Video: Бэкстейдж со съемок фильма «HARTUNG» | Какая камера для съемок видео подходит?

Сегодня на эту съемку мы взяли достаточно много разного осветительного оборудования. Это как RDL, который сейчас на меня светит, это Red Devil, и несколько светильников двухкиловаттных, чтобы тщательно залить это огромное помещение.
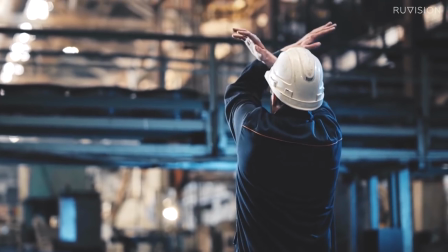(4:25)
Разные световые фильтры используем сегодня во время съемки, И так как хотим добиться эффекта синевой картинки,
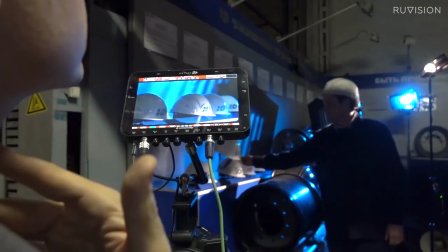(4:34)
то есть освещение должно быть сегодня такое достаточно интересное, кулуарное в каких-то моментах.
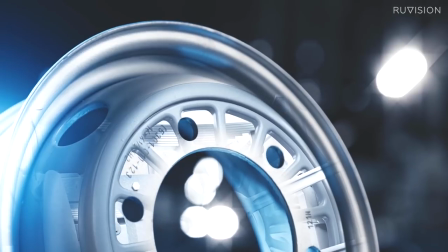(4:39)
То есть на очень крупных планах выставили такую картинку, которая подчеркивает всякие детали, блески на тех объектах, которые мы сегодня снимаем.
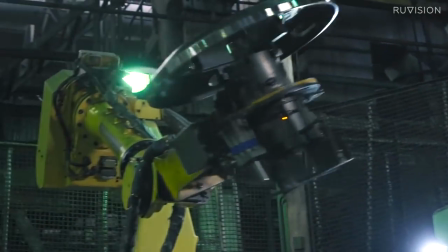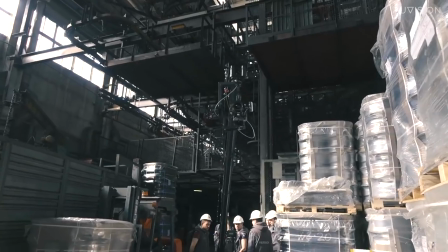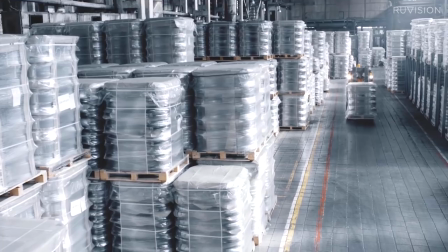При съемке в помещениях очень важно учитывать наличие металла, потому что они могут создавать какие-то помехи, которые могут привести к тому, что упадет коптер и мы не сможем как минимум завершить съемку.
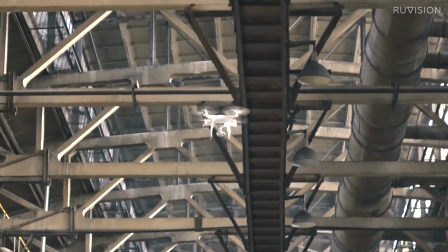(5:19)
Ну и второе, мы разорвем оборудование.
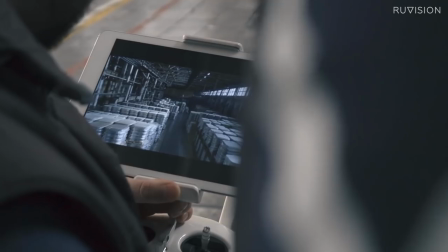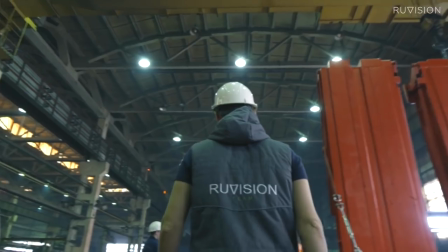Вы познакомились с командой RuVision, теми специалистами, которые создают эти проекты Узнали гораздо больше о специфике корпоративных, презентационных, производственных фильмов И надеюсь, что вам было интересно, полезно С вами был Алексей Левин, команда студии RuVision Учитесь все лучше, до встречи на мастер-классах, пока!